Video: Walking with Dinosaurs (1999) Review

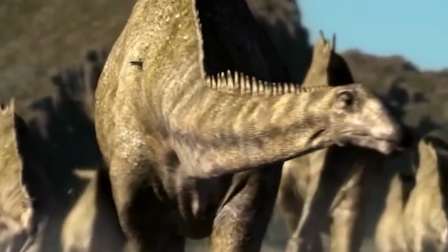0s
Walking with Dinosaurs truly was revolutionary.
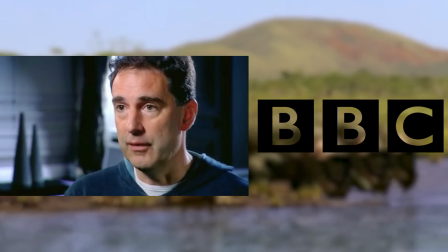3s
Created by Tim Haynes and produced by the BBC in 1999, the series received critical acclaim following its initial broadcast,
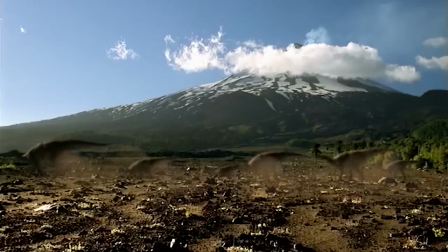11s
winning two BAFTAs and earning six Primetime Emmy Awards nominations, as well as further cementing the fascination of these ancient animals to the world,
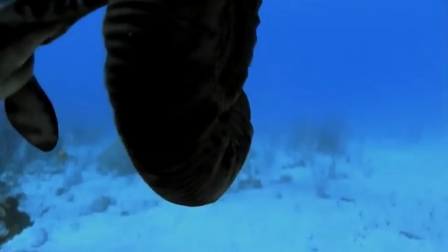19s
introducing thousands of people like myself to the wonderful world of the Mesozoic.
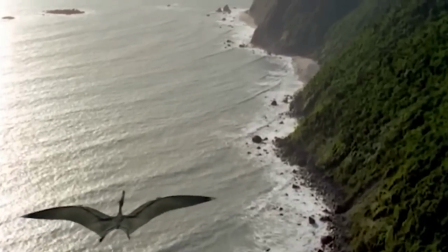25s
And even long after its initial debut and a wide variety of prehistory-based documentaries following a suit,
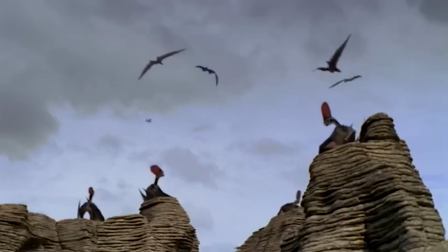31s
arguably none have been able to top this classic piece of television. But how does it hold up today?
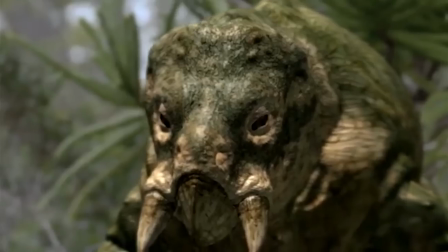37s
Is this series as good as we remember it, or has it simply become a relic of a bygone age?
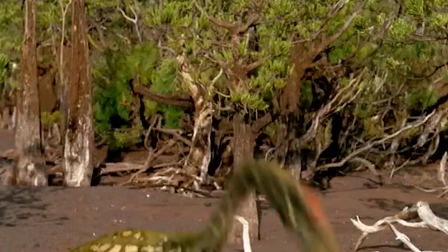43s
Let's find this out and more at the start of our journey, all the way back in the Triassic with New Blood.
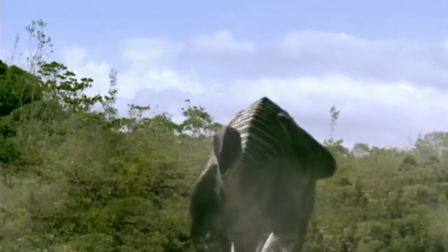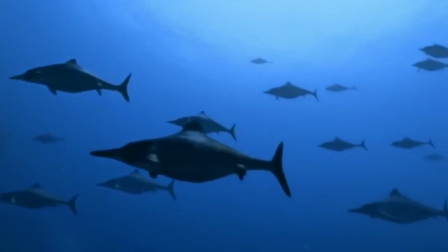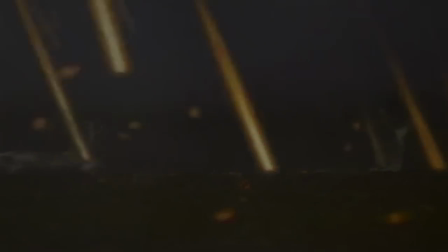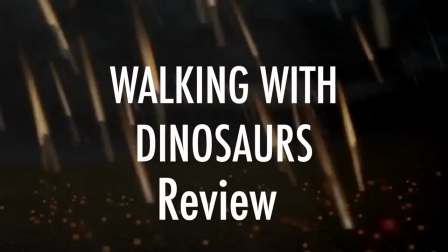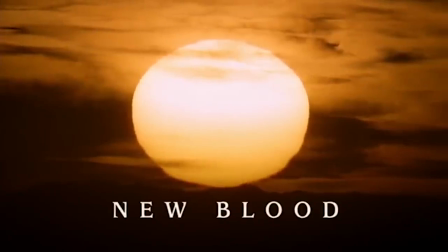70s
The first episode of Walking with Dinosaurs, New Blood, is a great introduction to the miniseries and the titular dinosaurs.
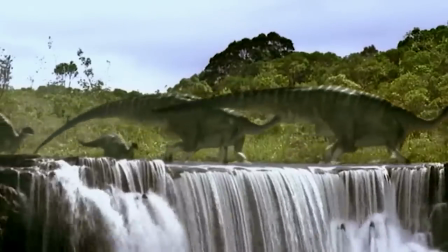78s
The episode details the rise of the dinosaurs and how they came to dominate the earth,
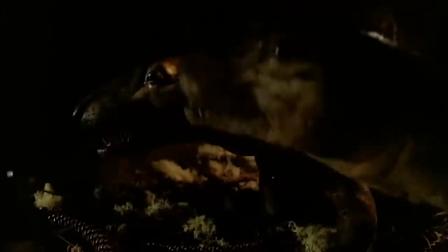83s
following the animals of the Triassic as a metaphorical arms race plays out over the course of the episode,
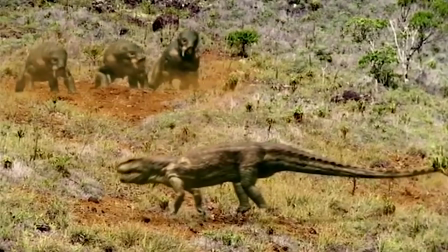89s
which will determine which group of animals will inherit the earth.
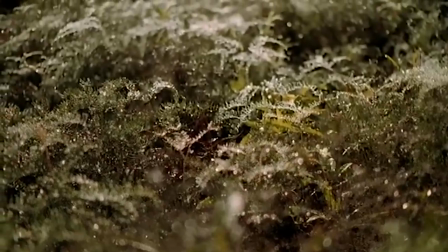92s
The landscape the Triassic presents is both bleak and beautiful, with a contrast between the dry season and wet season being very apparent.
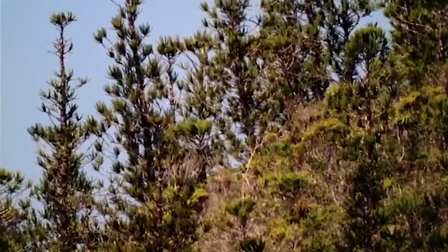101s
The filming location of New Caledonia is absolutely perfect for this episode,
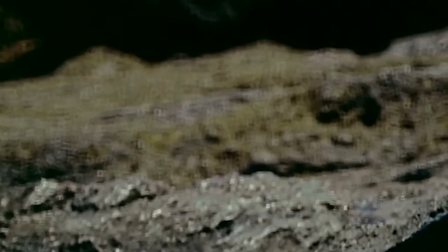106s
and when looking at the flora and the environments the episode presents, it really makes you feel like a film crew actually went back in time to the Triassic,
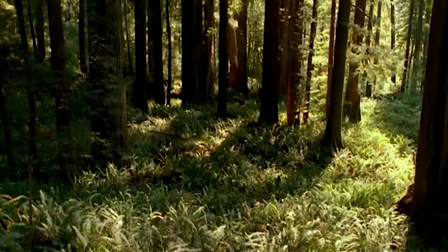114s
and this is just one of the many advantages Walking with Dinosaurs has.
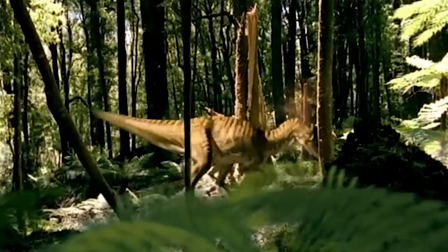117s
The real filming locations make the events that happen in the episodes feel more real, and it is a great source of immersion.
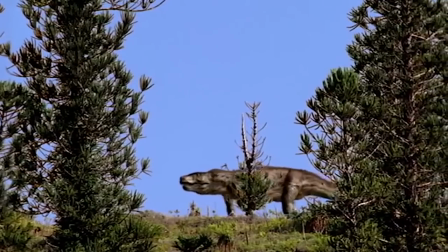125s
The segments with the female Postasuchus are the highlights of the episode,
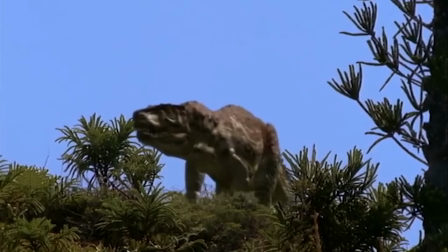129s
her being introduced as a formidable predator as the ruler of her environment, striking fear into both the animals around her and the audience with her size and ferocity,
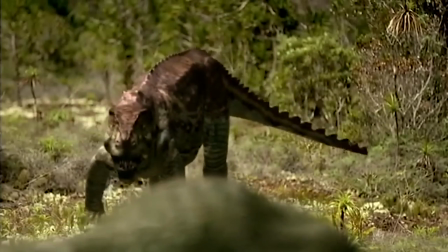139s
which alongside a very fitting theme, makes her a truly intimidating presence.
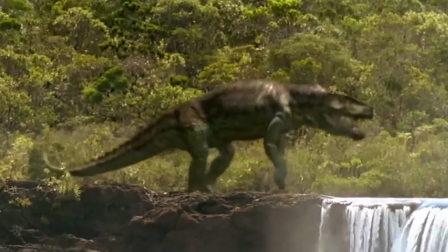144s
As the episode progresses, the Postasuchus goes through a tragic arc, and is gradually made sympathetic,
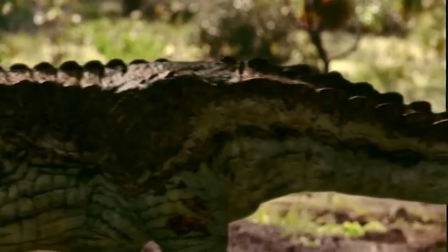150s
from her being wounded in an encounter with the Placereus, as well as her losing her territory to a rival,
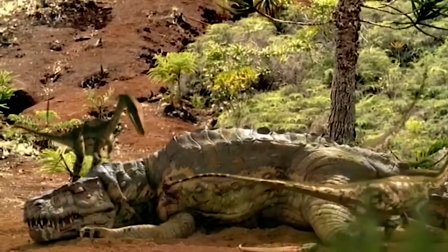156s
her downfall all culminating in her death, with her collapsing and being eaten by the very animals she once instilled fear into.
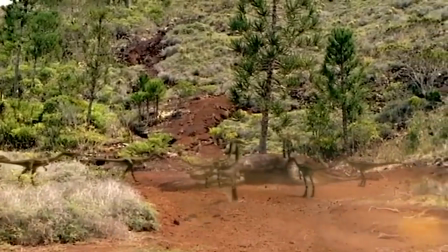164s
The death of the Postasuchus is one of the more emotional moments of the show, and although not the most poignant scene the show has to offer,
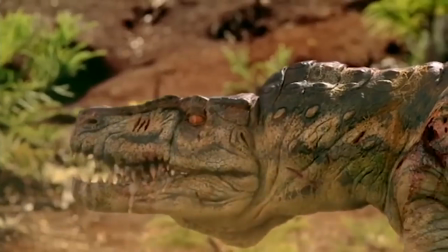171s
it's still a well-made scene, even if the Postasuchus animatronic does look a bit strange at times.
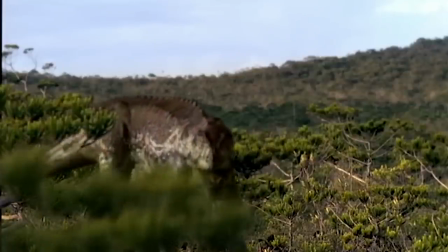178s
Postasuchus as a whole, however, looks excellent, possessing one of the greatest models in the show,
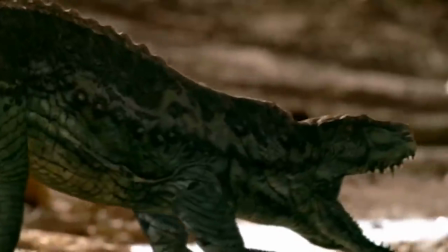183s
being complemented with great texturing and colouration, as well as a great model.
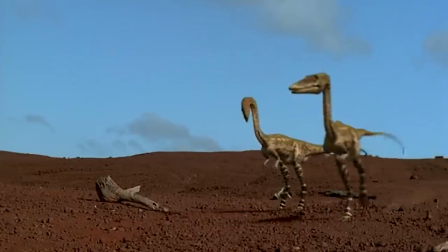188s
Coelophysis, the main dinosaur species the episode focuses on, like the previously mentioned Postosuchus,
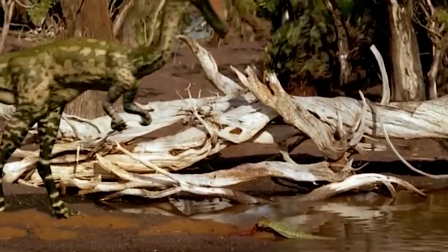194s
has a fantastic model and colouration, as well as having great animations and personality.
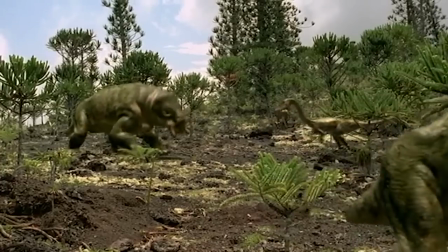200s
The Coelophysis themselves are the sign that the dinosaurs are beginning to take a hold in their environment.
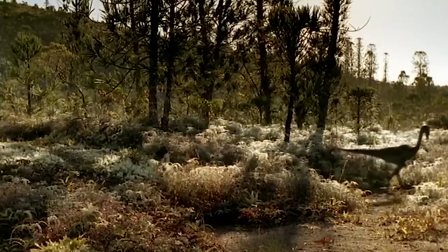205s
This is showed throughout the episode as an individual is initially focused on, and as it progresses, more and more animals are shown on screen,
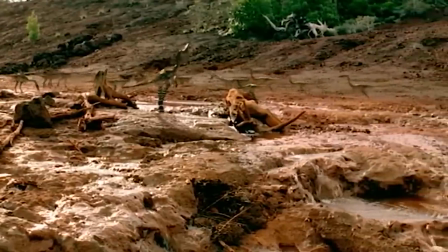213s
and as showed at the end of the episode, the Coelophysis have essentially become a massive swarm that is sweeping up and usurping all of the other Triassic animals,
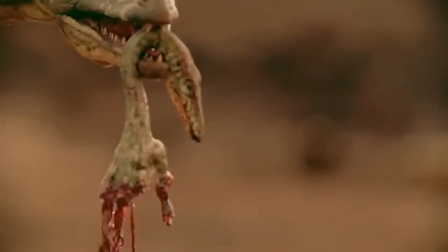222s
heralding the arrival of the Mesozoic and the reign of the dinosaurs.
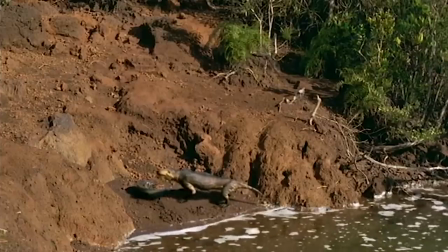226s
As well as the dinosaurs and other reptiles, the episode also takes time to focus on a pair of Cyanodonts,
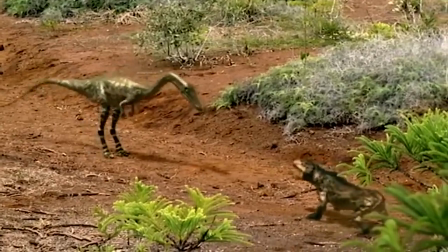233s
synapsids that are constantly pressured by Coelophysis throughout the episode, eventually having to sacrifice their own young in order to preserve their own lives.